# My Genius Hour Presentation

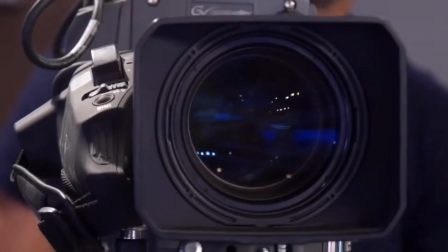9s
Music composition and camera direction both play a special role in films and TV shows, and can help support the emotion being conveyed in a scene.
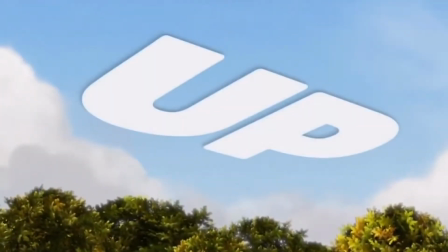17s
One example is in Disney Pixar's Up, where it uses thematic music to convey zedness.
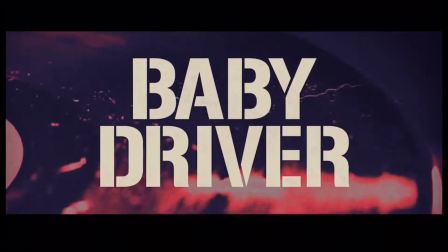27s
Edgar Wright's Baby Driver is also a great example of both importance of music and strong camera direction.
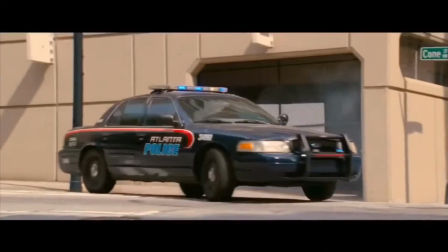33s
For one, nearly every sound effect in Cut times with the music playing. Take a listen.
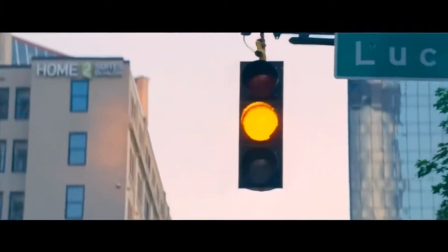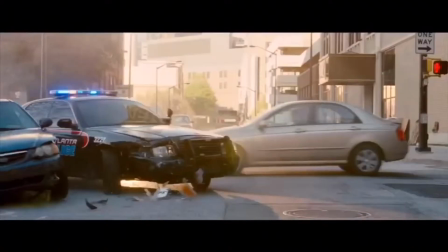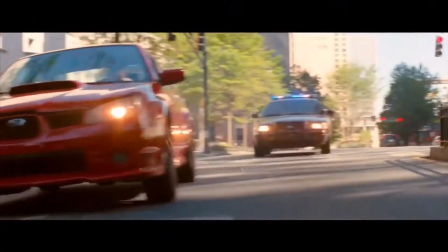48s
This shows that music plays a special role in the movie and is important to the main character, Baby.
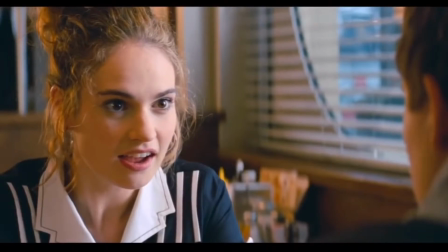57s
Another instance is during the opening scene.
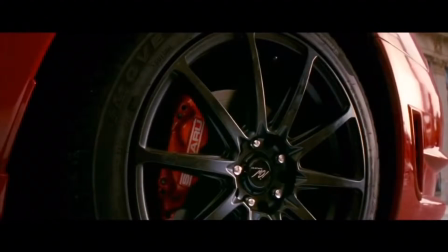63s
Baby is established as the main character in many ways during the opening scene.
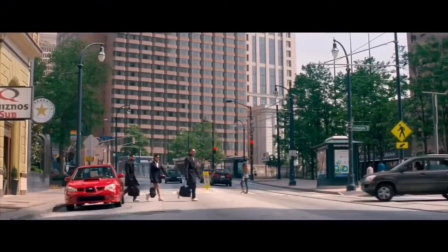67s
The first person we see in the film is Baby, and whenever the crew leaves the car, the camera stays with him, further supporting Baby as the main character in the film.
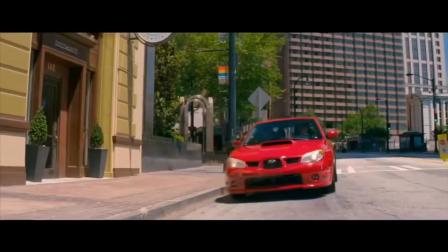76s
I'd continue to ramble about the brilliance in Baby Driver, but I have to move on, otherwise this would turn into an Edgar Wright analysis.
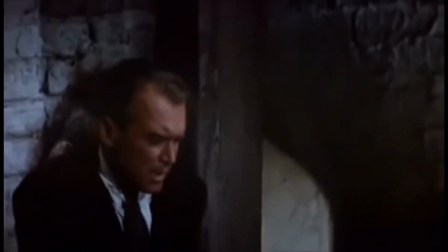83s
Another example is called a dolly zoom, also known as the vertigo effect.
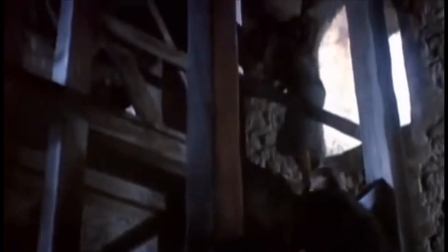89s
At first, this may seem like a fancy Hollywood camera trick to show off to the viewers, but this trick can represent much more.
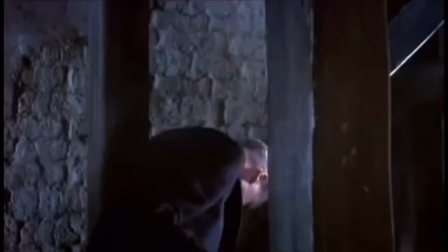96s
This effect first appears in Hitchcock's Vertigo, where it represents disorientation. Since then, it has been used in many other films and can mean many different things.
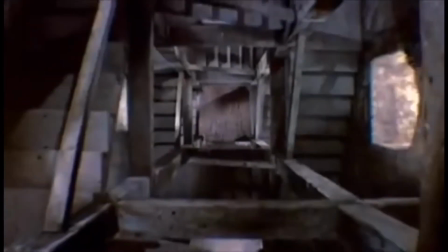104s
It has been used to represent disorientation, enclosure, or visual cues.
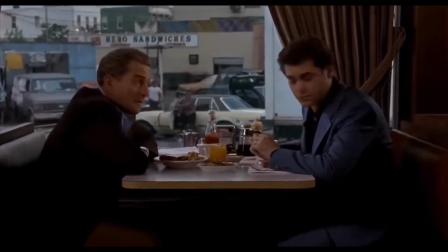109s
All very different uses used in many different movies, which shows the variety of ways one shot can be reused for multiple unique purposes in film.
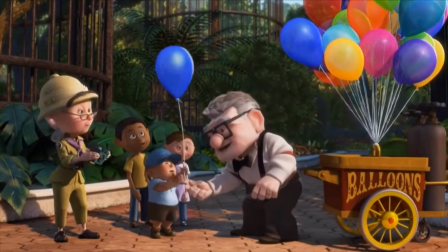117s
So whether it be as emotional soundtracks, musical timing, or a dolly zoom,
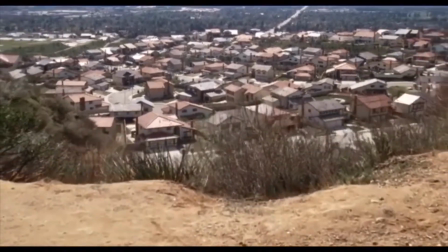121s
they all play very crucial roles in films to support emotion, foreshadowing, and or plot. So next time you're watching a movie, keep an eye out for subtle details like these. They may enhance your experience in a theater. like yeah.